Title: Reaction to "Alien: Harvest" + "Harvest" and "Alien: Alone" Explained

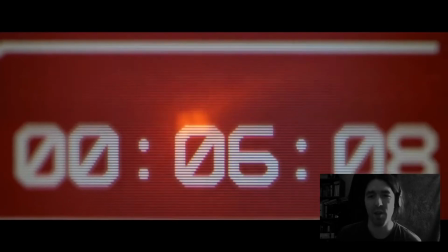8:52 Good slime effects on the egg.
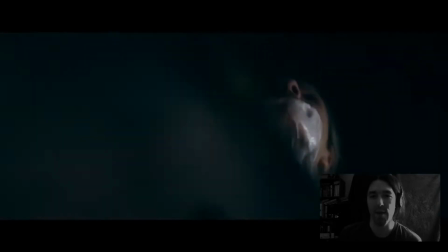8:58 Interesting. We have our first android kill in the franchise, I think. Nice.
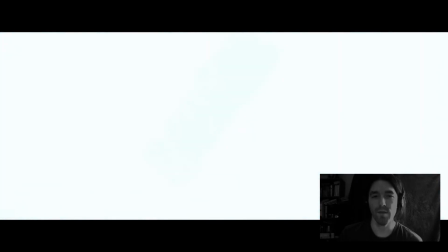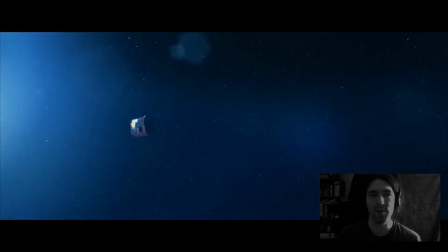9:10 That's a good sort of Samus Aran escape there at the end with the
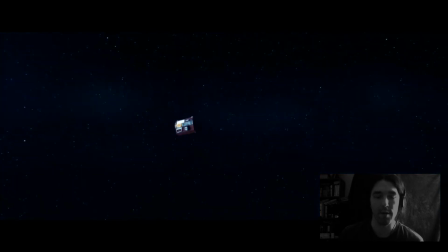9:17 lifeboat or the escape pod. Good music too.
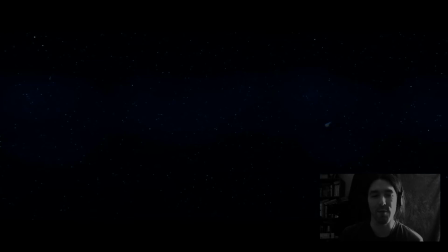9:34 And that too, by itself, sort of isolated as it fades into the starscape. All in all, this is pretty good. A couple of closing points that I enjoyed. We have an android being killed by the xenomorph from behind. It shoves its tail through her back and out of her stomach. I think I said during the short itself that was a first of sorts, and that's not true because in Aliens, Bishop was killed in a similar manner by the Queen, except in his case he was lifted off of the ground
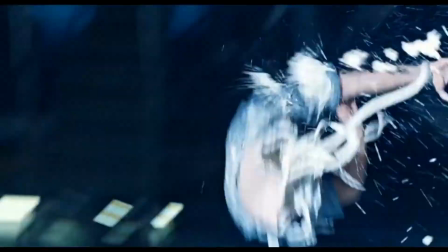10:17 and then ripped in half. Here, she's just impaled.
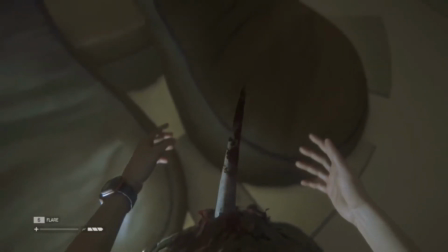10:22 Reminds me of Amanda Ripley being killed in that manner in Alien Isolation. So that was a nice touch, I think. There's a good amount of milk, or whatever it is that she's spewing out of her mouth as she's being killed.
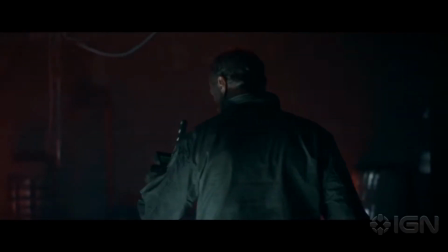10:39 The xenomorph effects were really solid, especially when that guy is killed at the start and you see the side
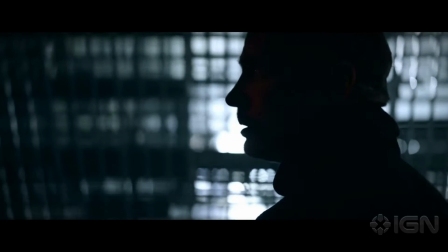10:48 shot of the alien's head and his head in the frame, and you can see the second jaw moving forward
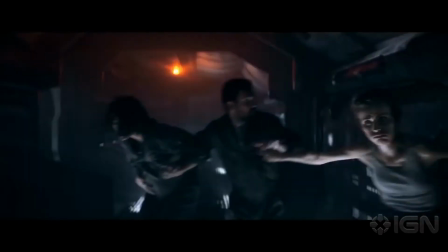10:55 before it bites a hole in his head. That was pretty well done, all things considered. The quality of that was comparable to the alien effects in Alien Ore.
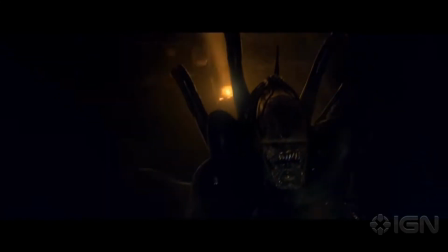11:07 And if I had to say which one looked better, I would probably have to go with this one just because it's practical and it's photographed,
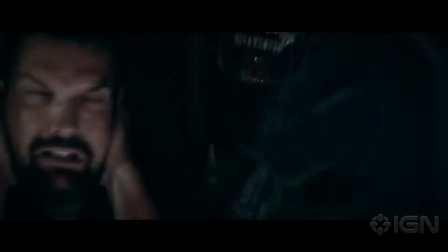11:15 but the quality of the suit itself, there were very little,
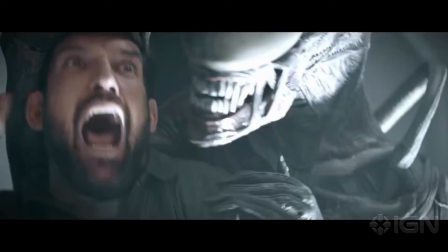11:19 if any, digital touch-ups as far as I can tell. It was just a guy in a suit, just like an alien, and it was really well done. You could tell that a large amount of the budget went towards that. At the same time, there were enough space effects to make the outer space shots look good. Watching Alien alone, I thought there were very little, if any, space effects.
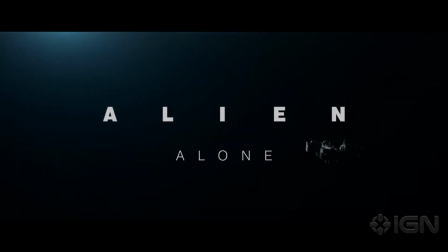11:46 And I felt as though they were going for that 1979 space look,
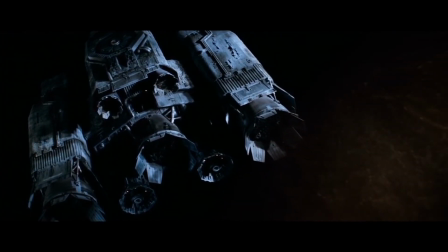11:51 just using like maybe a matte painting and some models floating through space. But they didn't quite nail the spaceship effects.
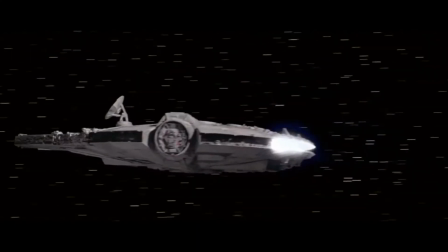12:02 In Alien or Star Wars, they used a particular type of photographing
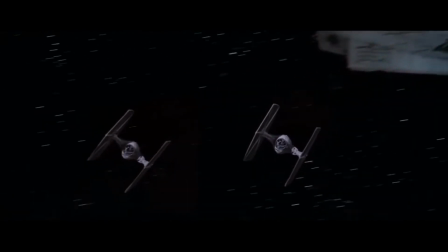12:08 technique to make the ships look larger and to have them move through space in a particular way. And I felt as though that technique wasn't being used in Alien alone.
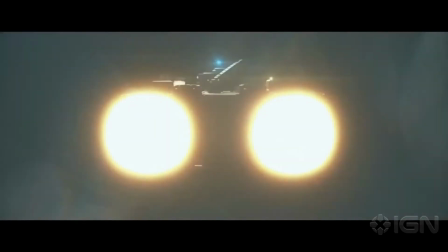12:20 And instead you had these models that were in the dark. They were being photographed in real time, but the escape vessel, for instance,
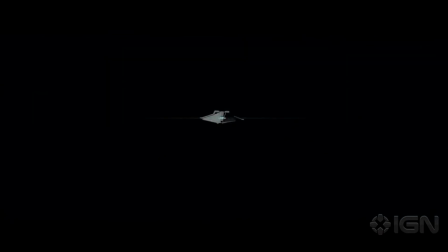12:28 looked like a tiny little model that was being held by hand. They were using lens flare to disguise that Ed Wood kind of shaky spaceship effect, the likes of which you would see in Plan 9 from Outer Space.
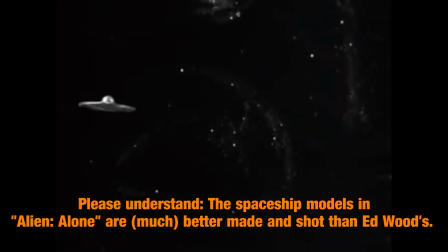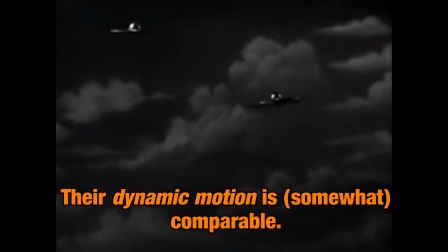So that didn't really work in Alien alone.